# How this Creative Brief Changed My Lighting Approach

And in this case, I don't want something super dramatic, but I wanted some good ratios because, again, I don't have anything else, right? Like it's just a blank wall. And so I wanted to make sure the ratios are seen.
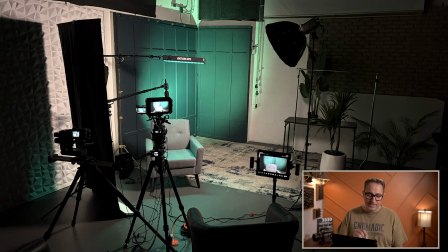[8:25]
And all we needed to do was to add this V-flat. This is a portable V-flat. It just folds. There's white on one side, black on the other. It's a 8 foot by 4 feet. It's a great little product that I take with me on every shoot.
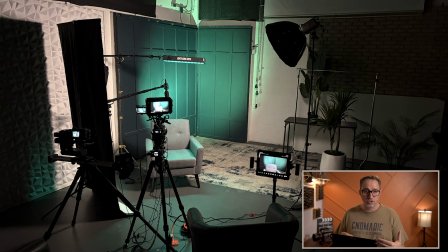[8:40]
And then all we need to do is move it closer to the subject to add levels on their fill side or pull it away to remove levels. So I didn't measure that one with my light meter to know exactly what ratio I had.
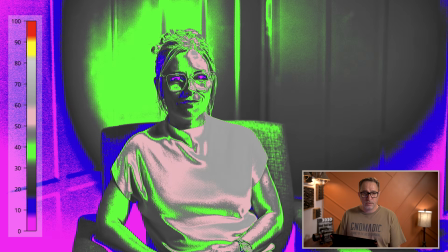[8:53]
This one I did by just looking at the monitor and feeling like, yep, I have a good ratio here. I'm happy with that. I did have one challenge with one of the person, and that was she had some very larger glasses, but also like further away from her face. And I had shadows everywhere that were really hard to manage. And, I tried to move my key light to a lot of different positions, really high, closer to her, those type of things. And I would be able to get rid of some of the shadows, but then her eye sockets were getting very, very dark. And so it was very tricky. And, we were running out of time.
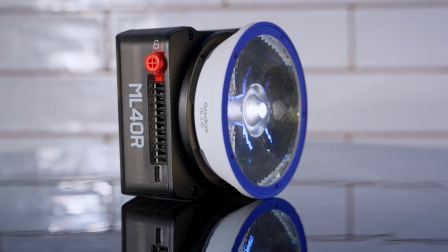[9:42]
We have a lot of people waiting. So we quickly brought in this tiny little light, and it's got this tiny little lantern.
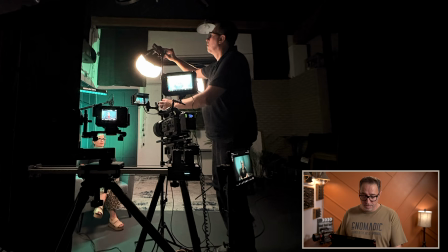[9:48]
At first, we just placed it on the ground with the lantern facing up. And then when I looked at the monitor, I kind of didn't like it. So I had Sedgwick grabbed it and kind of move it around. And then we found the spot above, kind of like facing her, as you can see here.
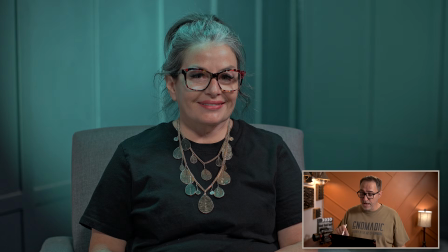[10:05]
And it got rid of those big shadows. The downside is we got rid of some of the contrast because we needed to get rid of some of that shadow.
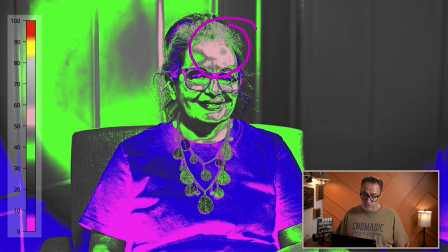[10:13]
But you can see the effect of that little lantern on the forehead, and that just created enough levels, not only on her forehead, but it also created levels right here where the frame is for her glasses.
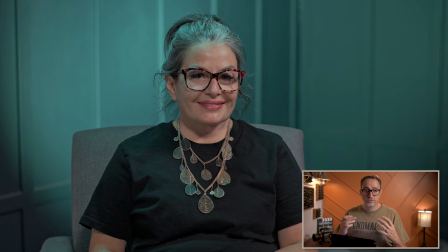[10:28]
And that was the key to really remove some of those really big shadows that she had down here. I think the biggest takeaway from this week, especially for me, is that there really aren't many cinematography rules that should not be broken. And yes, I typically use motivated, natural looking lighting for my clients, but it doesn't mean that I always should use that. We start with the creative brief. We need to understand what the project needs, what the audience should feel, and let that guide us for every decision that we need to make, whether that's lighting, composition, framing, any props in the background should be based on the creative brief and what we're trying to tell versus what's available to us. If you found this breakdown helpful, don't forget to like and subscribe to the channel for more real-world cinematography tips. And if you'd like to dive deeper into the fundamentals behind these creative decisions, be sure to check out my online course, Essential Camera Settings. Thanks so much for watching, and as always, happy filming.